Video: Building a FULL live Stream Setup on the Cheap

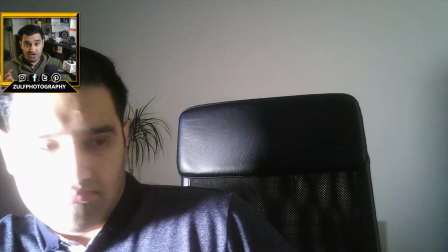(4:02)
you'll see it's very bright and different cameras take a bit of time to adjust so if you're doing this you can adjust the camera exposure which i can show you
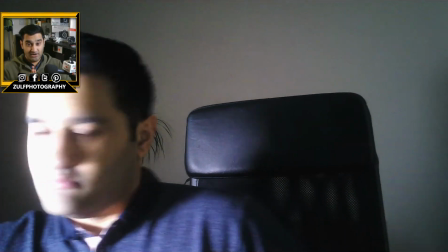(4:10)
in a second and how to set up the different brightness and contrast within the camera options if you're using obs okay so let's
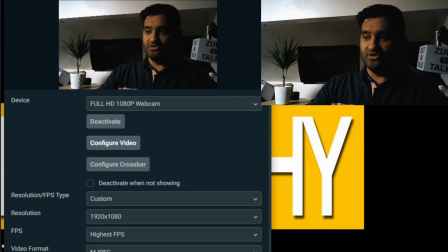(4:18)
have a look at the configure video option and see if we can adjust
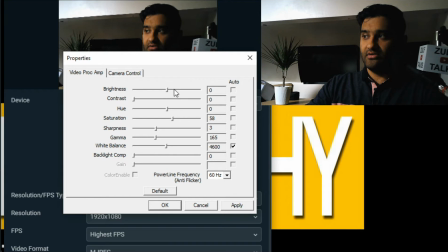(4:24)
the brightness let's try auto white balance oh okay that works so the actual web cams oh there go brightness works as well
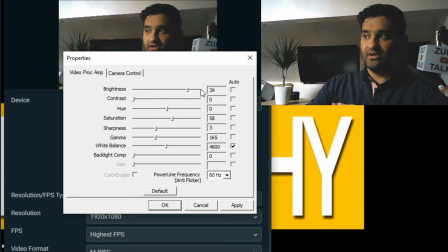(4:36)
brightness contrast okay so on a webcam these additional details for saturation and adjustment of gamma works however on the action cameras as webcam it did not work so you can find the perfect so
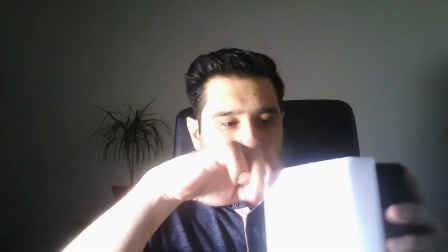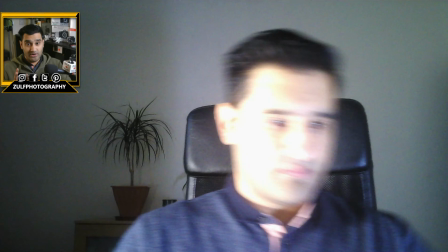(5:00)
you see now we've got two lights one on either side the main goal is to illuminate yourself from the background because you're going to be the main
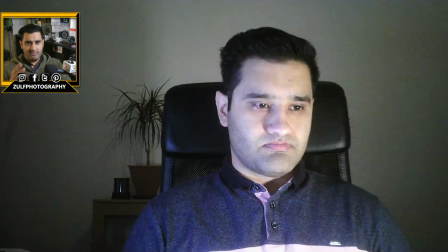(5:07)
person speaking so you can see there now I'm a bit too bright but again the camera hasn't adjusted yet I've got another section here now you
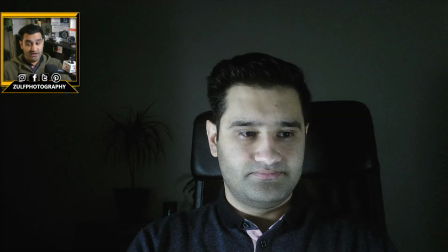(5:14)
can see these are better performing so I'm nicely illuminated in the front there's a little bit of a glow behind me and now I've even made it more low
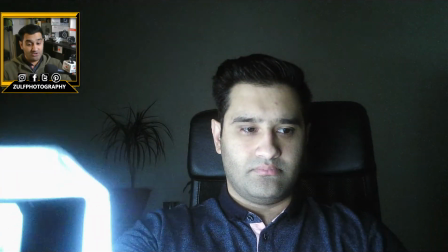(5:23)
exposure which actually makes the background darker and me stand out which allows us to illuminate the background separately so you'll see now I'm playing
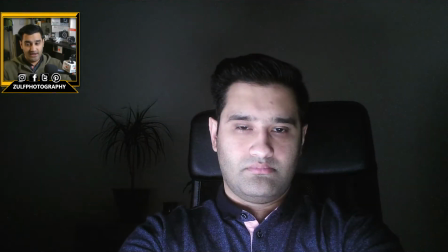(5:31)
with the light pulling it forward and back just to see how it looks and the color temperature of the light makes a difference on your
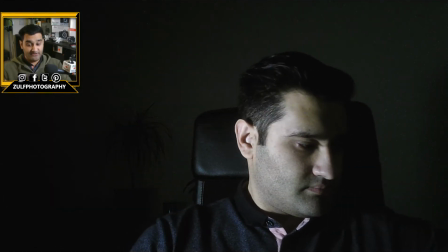(5:38)
face if it's a blue color or orange color you'll see how it impacts the face color which you can see now and adjust that to your skin tone
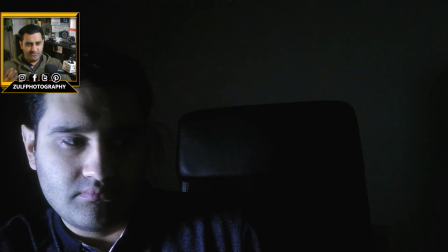(5:44)
and see how you'd like it to be i'm going for like a dark theme where i'm basically illuminated myself and i'm speaking but my background's not too
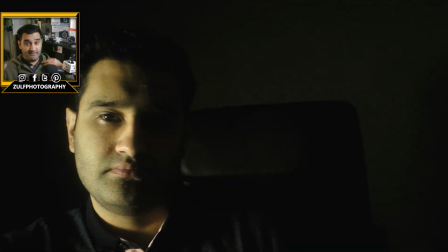(5:52)
illuminated you can go the opposite direction and kind of make it all bright which is an alternative option if you use more lights in a wider
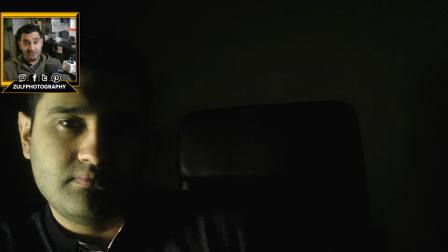(5:59)
spread area but here i'm keeping the close light so you can see when your lights off it's basically pitch black so that gives us a good
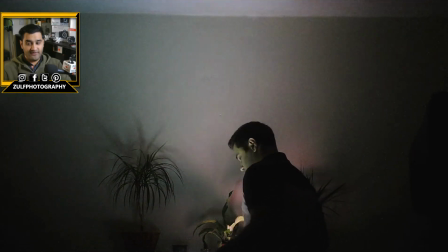(6:06)
starting point so now that's giving me a bit of a nice color on the face and now let's go to the background and put some light so
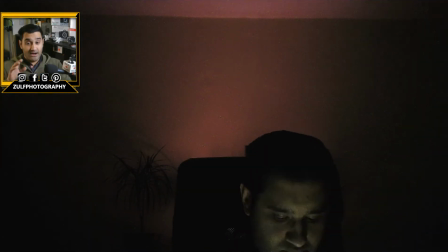(6:13)
because i had two lights i left one in the background it's battery powered and i put a if you get folders you get the clear folder
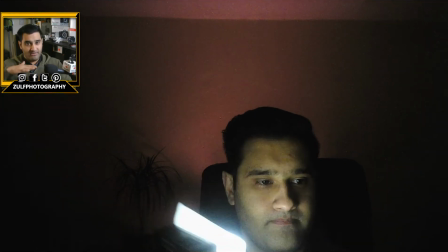(6:20)
covers mine's i've got a deep red one which i put on top of the light you can see in the background how that illuminates it so that
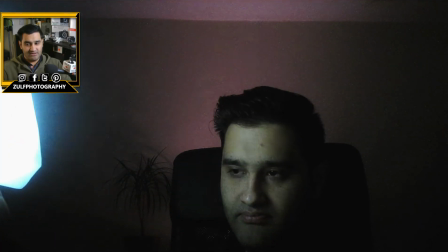(6:27)
gives you an option to kind of make the best of cheap lights and get the kind of a different feel from the shot so now again here you can
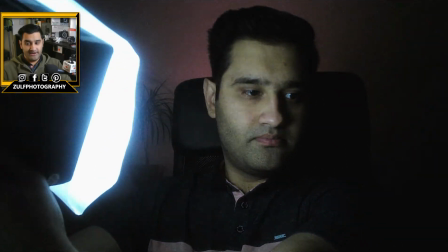(6:35)
see I've used that one light to illuminate myself and the background slightly illuminating different colored again I'm going for the dark theme depending on
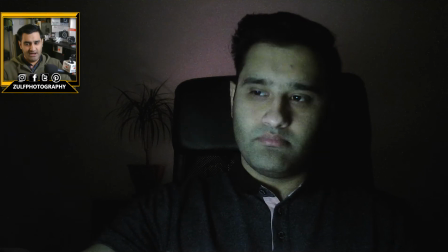(6:43)
how bright or low you put the light you can adjust that I'm giving you a few options here so you can kind of get the best from
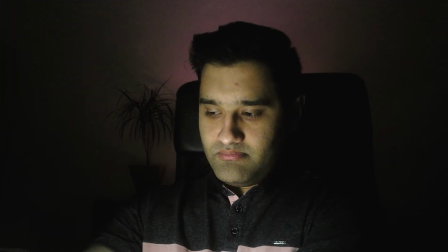(6:49)
it and so I think that's giving you an option okay so there you can see that's a quick before and after kind of shot there and
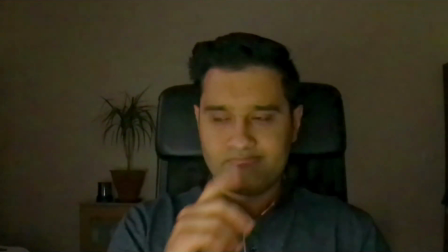(6:55)
that was reasonably dark theme but now I'm going to show you the action camera that I'm using as a webcam and what you can do with it so first
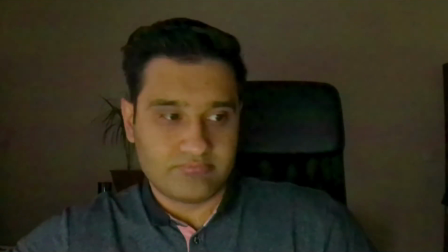(7:01)
of all with normal natural colors it doesn't look excellent but you'll be surprised as I turn a light on it gives you that extra
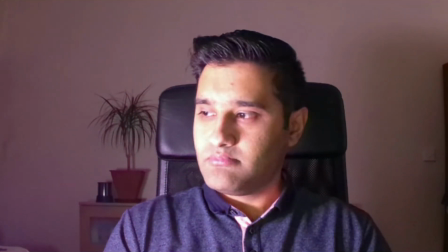(7:08)
bit of a punch and it makes it look interesting that's one light on my one side and that was a slightly blue tinge to that color temperatures
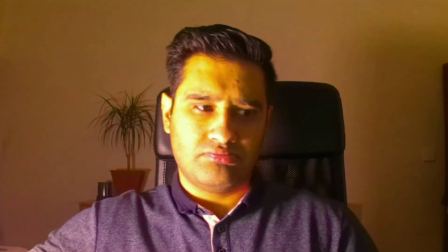(7:15)
if you're familiar with and that's putting in an orange temperature which doesn't look great at all so find the right balance for your skin tone and
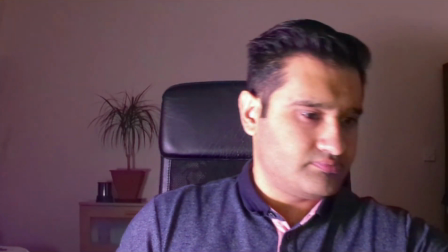(7:23)
then if you have two lights like I did show you in the example here's another one I'm going to put it on and now you'll see how it allows
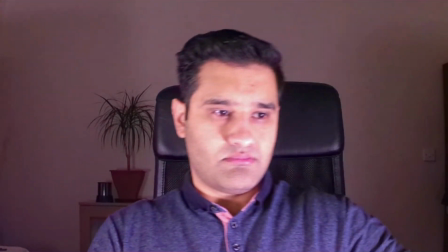(7:29)
you to pop away from the background so if you compare this same camera from the start to now it looks a lot better to
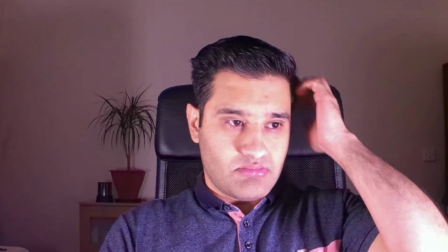(7:36)
be honest I'm quite impressed with how well it did this one is the action camera a87 it does it at 1080p video and
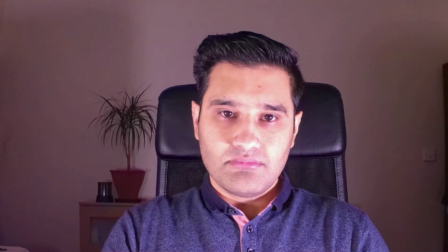(7:44)
yeah so it's like a good angle on it I had to crop it in OBS to give it not so wide view because the view can be wide so yep
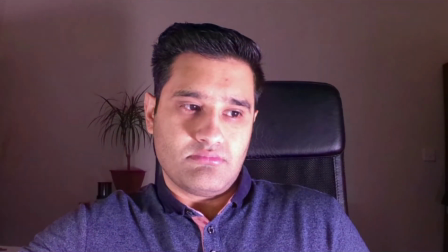(7:52)
that's another look I've given you two examples there and the other camera I didn't show you
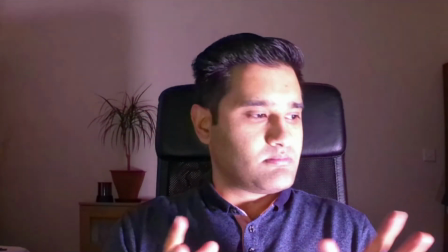(7:57)
really because the a77 was a 1280 by 720p and did it perform excellently you got two lights you got a webcam find a good spot position everything and you can actually achieve decent quality you can go